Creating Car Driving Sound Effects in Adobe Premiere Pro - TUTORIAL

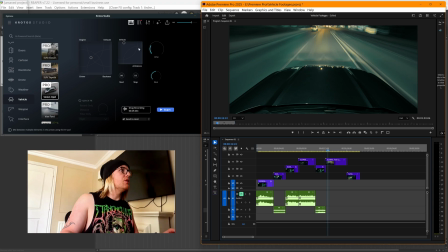497s
So this here, we're right on top of the engine for this one. We're outside the car again. So I'm going to just jump back over, turn those ambiences back up to where we were. And then I will then jump back into the perform window, more towards the engine, but we're right on top of it, but we're outside.
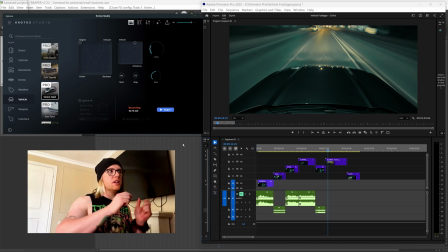515s
That could work. This part of the footage, we are going quite fast. So I'm going to use the drive a little bit higher this time just to kind of signify the speed that we're traveling at. And find a nice suitable position between the vehicles and the ambience now that the RPMs are higher.
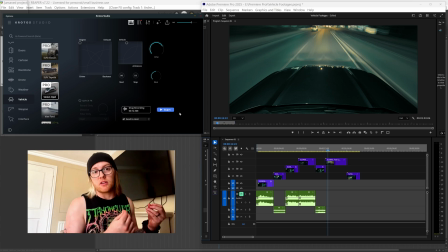533s
So these things, you know, these can all be tweaked on the go in complete real time to the footage.
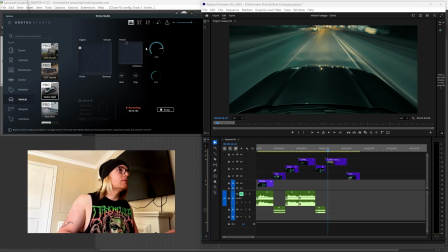Okay, so for that pass, I tried to drive the speed.
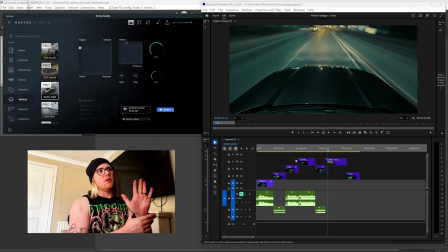564s
Obviously, when you're driving at higher gears and at faster speeds, you climb through the kind of miles per hour a little bit faster, a little bit slower. So yeah, I just tried to replicate that with the motion I was doing on the drive. So we'll just drag this recording in now.
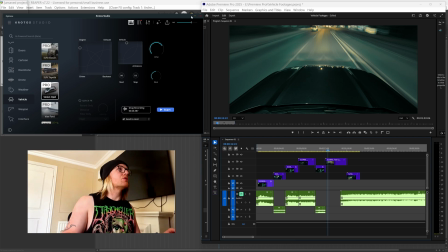577s
That is all we need Krotos Studio for. So I'm just going to minimize it and then go full screen.
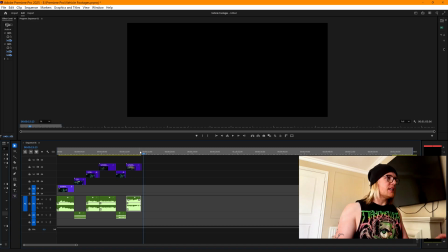581s
So yeah, what we'll do now is we'll just play this back and see how it all sounds together.
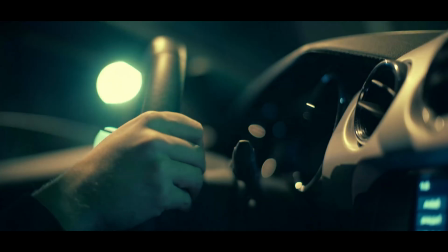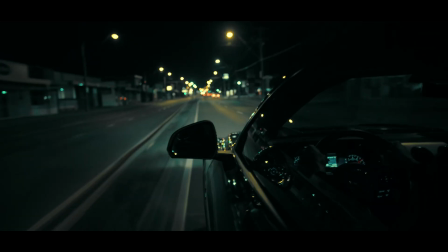593s Thank you.
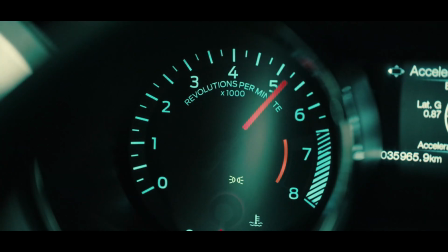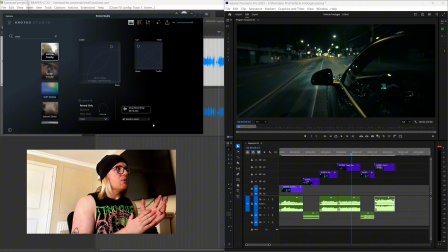600s
So yeah, I would really encourage you to try out the everyday vehicle presets. We have 7 new presets that have been added, from combustion engines to electric vehicles. There's fans in there as well. Each of these have this own performative aspect where you can control the drive, the driver perspective, the balance between the vehicle and the ambience outside.
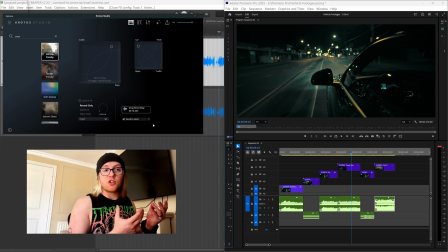618s
Because these are exclusive to Krotos Studio Pro, you can jump into the edit mode. The opportunities are endless, really, to get something sounding really authentic and truly tailored to your scene. So yeah, thanks for watching this video. I hope you find it useful. Go and have fun with these presets, and share any content, any videos that you create.
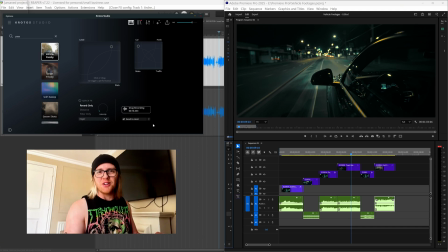635s
If you want to share them with us, we're always keen to see how you're using our tools. So yeah, thank you for watching.